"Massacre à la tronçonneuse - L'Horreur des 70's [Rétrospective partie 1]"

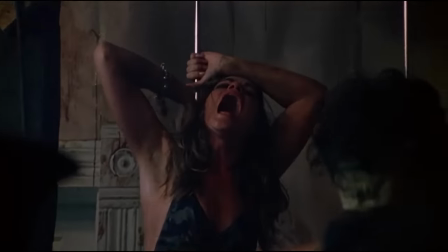Donc oui, oui elle avait réellement mal et ne pouvait tenir qu'une minute à la fois dans cette position, et bordel ça se sent.
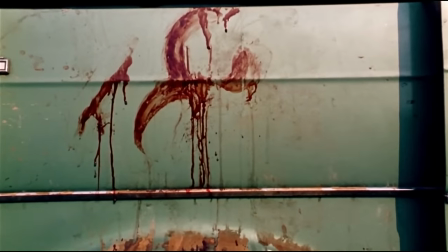Et pour accompagner ces scènes à la violence suggérée, quoi de mieux que pas de musique.
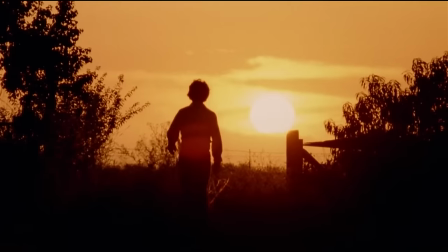La bande-son de ce film est une merveille de l'horreur. La seule musique que l'on entende est celle qui passe à la radio.
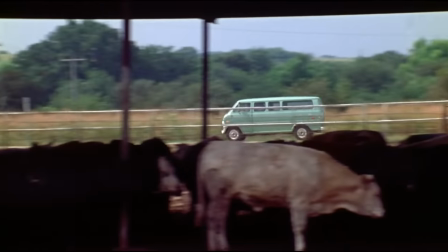La La bande-son n'est composée que de bruits violents, métalliques ou organiques en nappes, que des bruits qu'on pourrait entendre dans un abattoir.
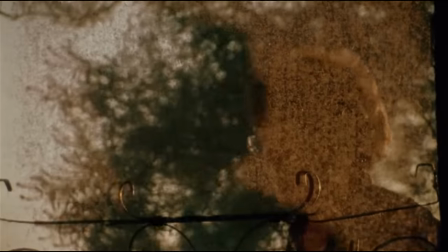Et le fait qu'il n'y ait pas de musique dramatique à tout va nous replace dans un réalisme très dérangeant.
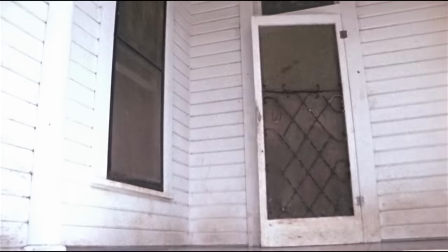J'oserais même dire que cette bande-son est encore plus efficace aujourd'hui, maintenant qu'on s'est habitué à une utilisation à outrance de musique dans l'horreur, et en particulier dans les slasheurs.
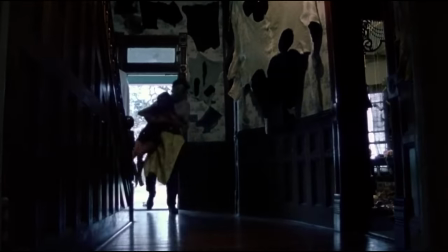Et je sais pas si vous avez remarqué… Oh mon dieu j'ai vraiment utilisé cette phrase…
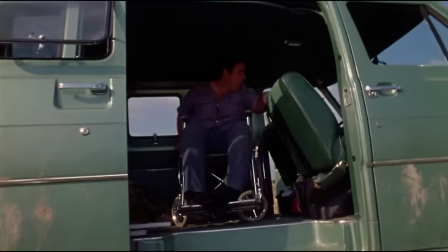spectateur attentif que vous êtes, vous aurez vu que Massacre à la Tronçonneuse se démarque d'à peu près tous les films d'horreur qui existent,
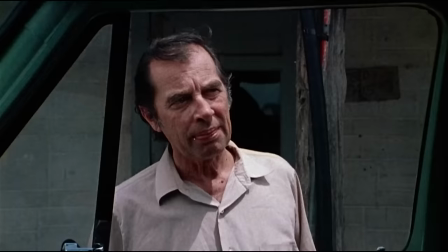et ce pour une raison très spécifique.
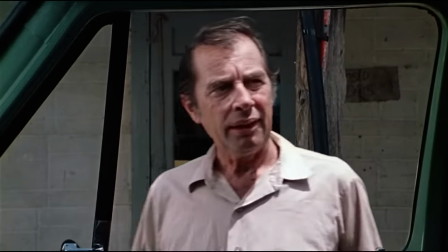Il n'y a aucune anticipation dans ce film, aucun build-up, pas de tension créée autour des antagonistes qui rôdent autour des fragiles jeunes adultes à leur merci.
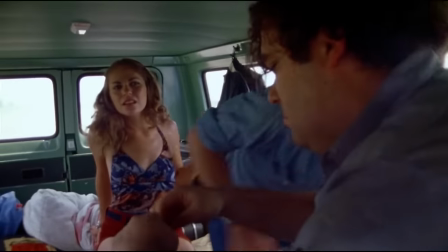Même l'autostopper, si vous regardez son introduction, les jeunes en parlent, le plaignent de devoir rester sous un soleil cuisant,
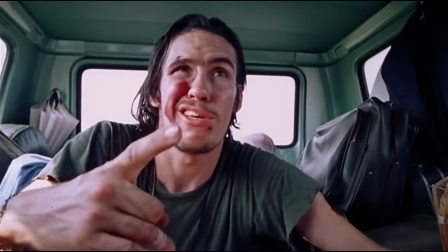puis on a un plan large où on ne le distingue pas réellement, et PAF ! C'est le choc de voir à quoi il ressemble, son look de pur taré, ses expressions exagérées,
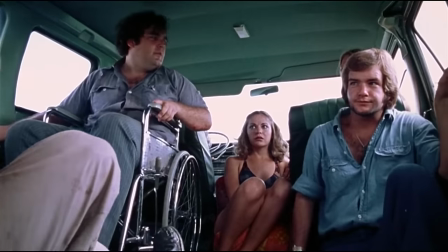et la réaction des jeunes qui sont tous entassés dans le même cadre, loin de lui, dans l'espace étriqué du van.
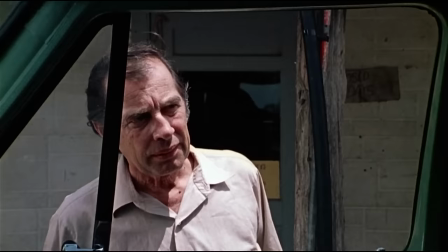Pareil pour le gars qui tient la station service.
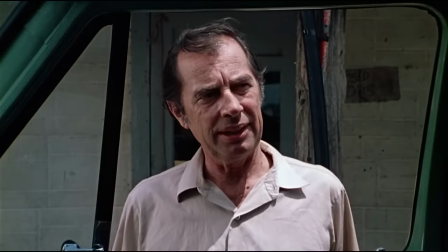Bon, c'est un twist qu'on connaît maintenant dans le cinéma d'horreur, c'est devenu un des clichés un peu trop persistants dans les slasheurs, donc aujourd'hui forcément ça ne nous étonne plus de découvrir qu'il est vilain.
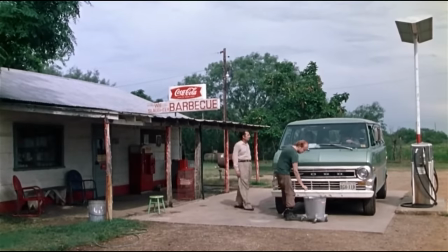Mais imaginez-vous à l'époque, à un moment du cinéma, où c'était pas un twist attendu. Y'a rien dans le film qui pourrait nous mettre la puce à l'oreille sur ce retournement.
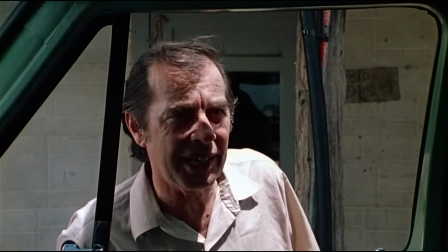A son introduction, il est gentil, il a une bonne tête, tout va bien. Et c'est la même chose pour Leatherface, absolument rien ne nous prépare à son apparition.
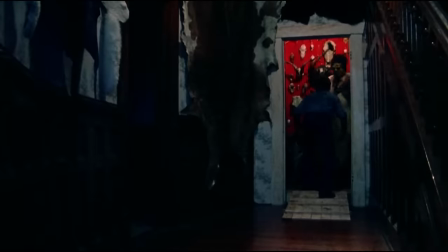Et bon dieu qu'on n'aurait jamais imaginé un truc aussi terrifiant.
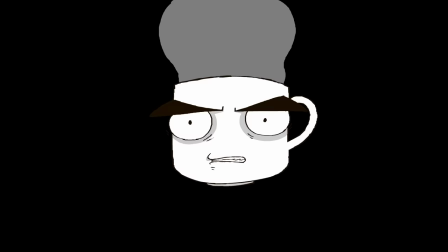Non mais vraiment, genre ce coup, celui-là, il y a tout qui va dans ce moment.
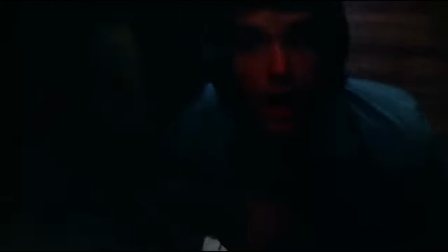La panique de l'acteur, la maladresse du sursaut, la violence du coup, le son de l'impact,
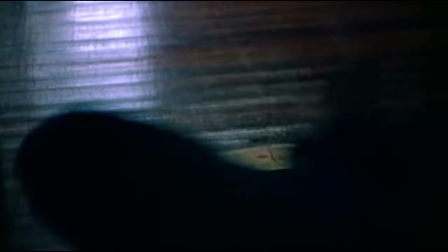des impacts, le montage saccadé, le découpage du décor rouge dans une maison sombre, les spasmes du cadavre,
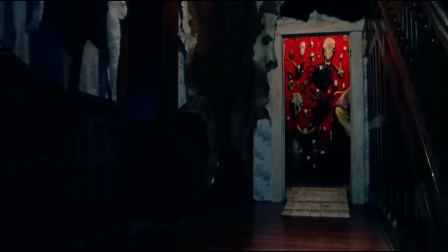le camouflage paniqué du corps, les bruits de cochons dans le fond,
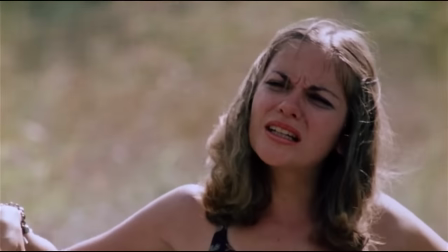le claquage de la porte si violent et sec et qui lance l'une des rares ambiances musicales du film en mode nappe grave alors qu'on fixe cette porte fermée.
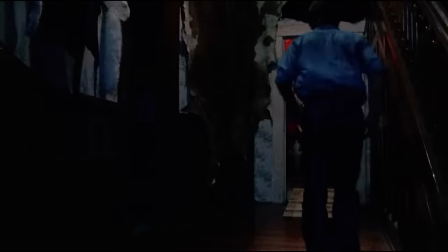Mon dieu, que ce moment est bon ! Il fait peur, c'est terrifiant, c'est glaçant, c'est le premier coup d'œil rapide sur Leatherface, c'est littéralement le début du cauchemar.
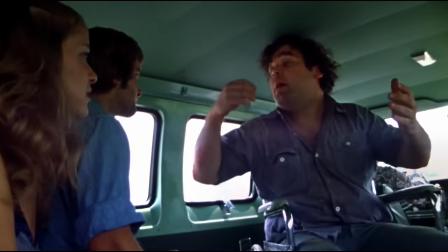Qu'est-ce que c'est bon ? En plus, faut que j'en parle quand même, mais on est loin du casting plein de beaux gosses qui a fini par remplir les slasheurs au fil des années.
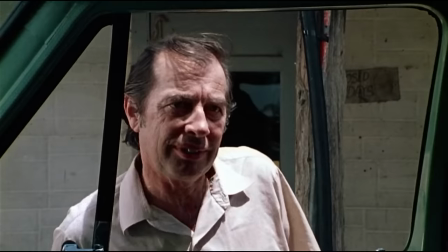Chacun des acteurs paraît tout à fait banal. Ces gens pourraient être n'importe qui, que ce soit les victimes comme les agresseurs.
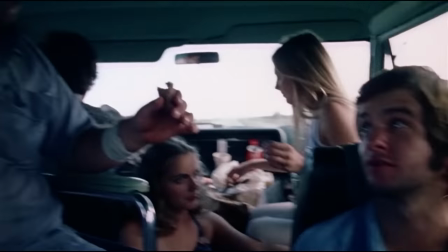Ce qui aide beaucoup plus à vendre l'aspect réaliste de l'histoire que toutes les mâchoires ciselées, les seins rebondis et les abdos de marbre que l'on voit dans tous les slasheurs les plus récents.
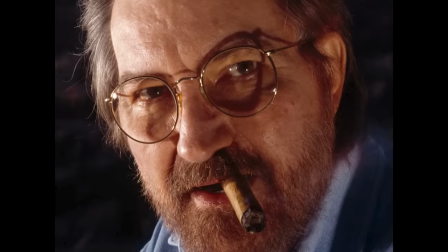Et certains d'entre vous le sauront peut-être déjà, mais Tobey Hooper avait pour but de faire de ce film... une comédie.
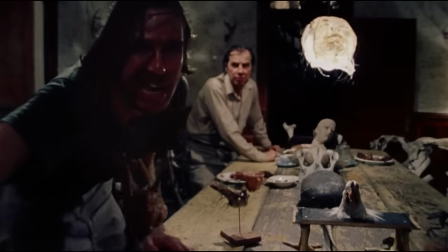Bon alors niveau intention de départ, j'ose dire qu'il s'est foiré, puisque c'est un des films qui me terrifie le plus personnellement.
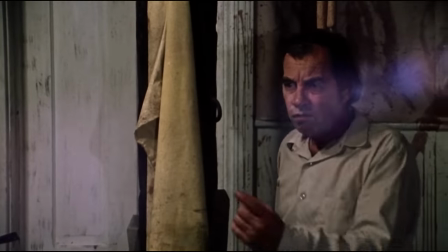C'est pas la grosse marade quoi, mais on retrouve un certain grotesque dans quelques-unes des situations du film.
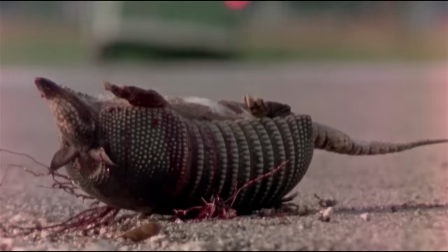Par exemple, lorsque le grand-père doit s'y reprendre à plusieurs fois pour frapper Sally, l'image du tatou sur le dos montrée juste avant que Franklin ne se retrouve dans la même situation.
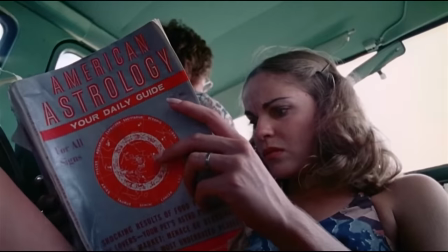Les personnages qui citent des horoscopes tirés par les cheveux qui s'avèrent bien trop précis,
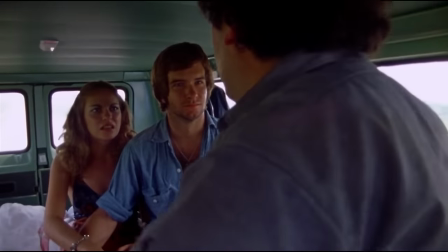ou même le parallèle entre la description des abattoirs qui dégoûtent Pam qui dit se sentir mal pour les bêtes et qui… et qui vivra exactement le même sort.
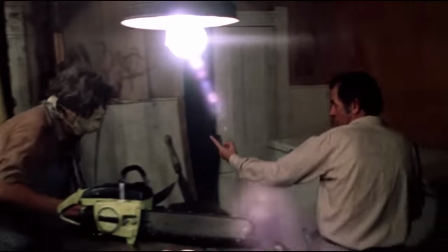Ces situations ne font sûrement pas autant rire que ce qu'espérait Hooper, mais elles rajoutent un petit quelque chose aux films que d'autres slasheurs n'ont pas, le grotesque de la vie de tous les jours.
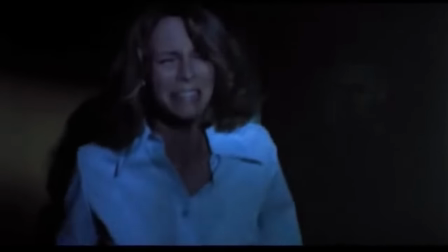Tout le monde n'est pas Michael Myers à se cacher exactement au bon endroit pour faire un joli jumpscare,
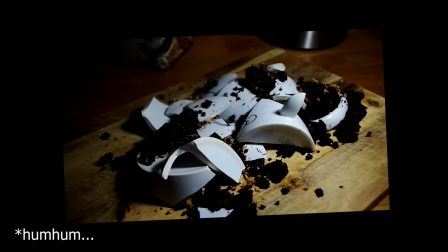dans la vraie vie on est tous maladroits, on fait tous des bourdes, et les redneck cannibales texans ne font pas exception à la règle.